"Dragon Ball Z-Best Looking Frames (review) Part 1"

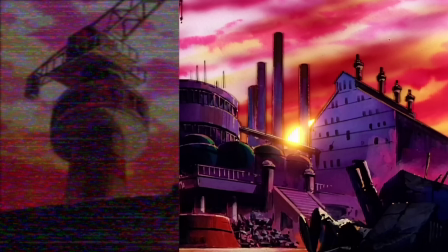692s
And as I said, well, this movie has no exception of that. Then on to quite a glorious shot of Trunks, storyboarded again by the legendary Mitsuhashimoto,
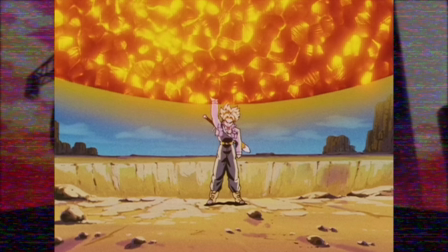700s
and it captures such a dramatic and surprising moment as Trunks just effortlessly walks out from the crater with Frieza's supernova attack. I also like the framing of him directly in the center with this enormous energy ball and the scale of it in comparison to his size with his body posture,
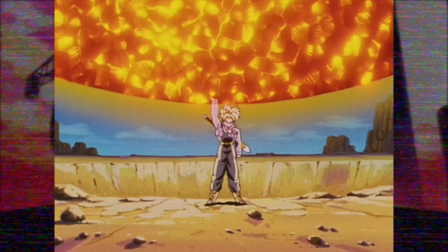716s
also indicating how calm and in control he is, but I have to especially give credit to the artists who painted this. You can see like compared to the one from Cooler's Revenge,
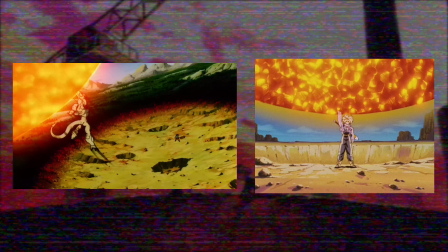724s
how much detail was really put into it with these patches of yellow and I guess a lot of less airbrushing and more individual paint strokes are put into this piece. Again, I'm talking more about traditional airbrushing, not digital of course,
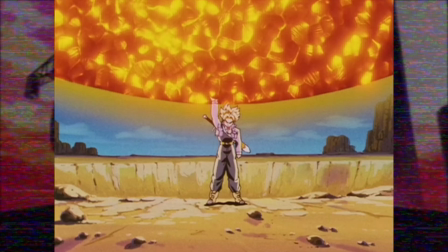736s
and generally a lot of energy-based attacks seem to be illustrated a lot of the times using bright tones, somewhat like in the next piece we'll get to, whereas this time while still quite saturated, they are more deeper tones, which I found to be somewhat of a interesting point.
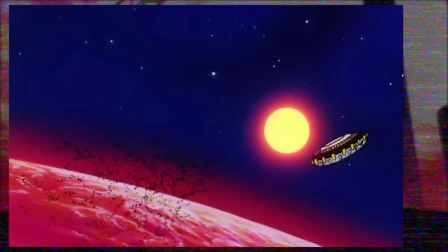751s
And getting close to the end here with a shot from the Bardock special and Mitsu Hashimoto returns with another excellent storyboard.
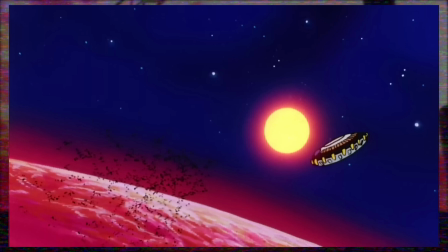757s
Once again, you get a strong sense of scale in contrast to the size of the energy ball in relation to the hundreds, if not thousands of troops dotting the outer atmosphere of Planet Vegeta. Really selling the scale and devastating impact this attack is about to have. Equally, the color palette is amazing.
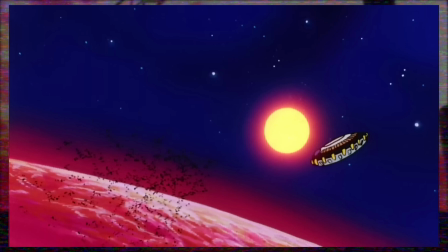774s
I've always loved the reddish tones used for Planet Vegeta, and it also creates a great contrast between the deep blue tones used for outer space. And to finish it off for this video, I thought, why not bring in the frame of Naotoshi Shida,
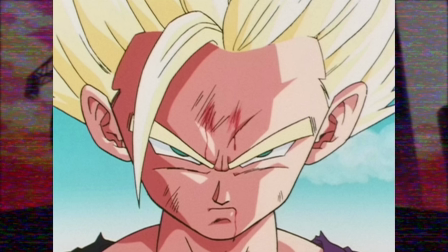787s
but corrected by Yamamoru of Gohan Super Saiyan 2 in episode 185. Although it is quite a simple piece in principle, it carries such a serious and fearsome look, aided especially by the squinting eyes and drawing the eyebrows quite slanted.
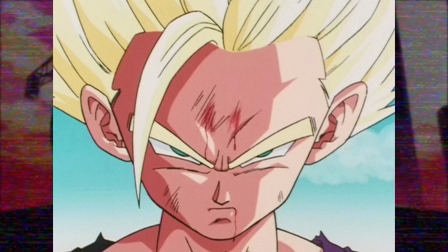801s
The style of shading is also quite readable and clean and makes the character feel really three-dimensional and like with Z, generally a lot of great skin tones. A really great looking frame of a fan favorite character. And well, with that one, we will finish the video.
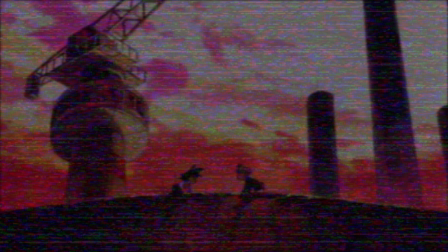815s
Thank you everyone for watching. Hope you enjoyed it and well, if you did, I might possibly make a part two. Let me know if you want it in the comments and as I said, there of course are literally thousands and probably hundreds of thousands of amazing frames we could have brought up throughout the series. Then there is the original Dragon Ball series and GT then Super. Honestly, it could really go on forever.
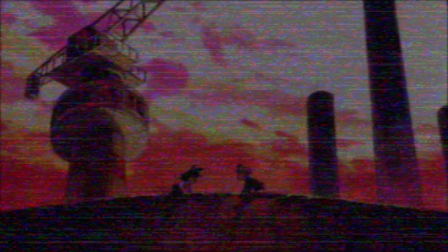835s
And if you want, I possibly could incorporate some frames from those series into the next video. And well, I guess with that final note, I hope to see you guys in the next video.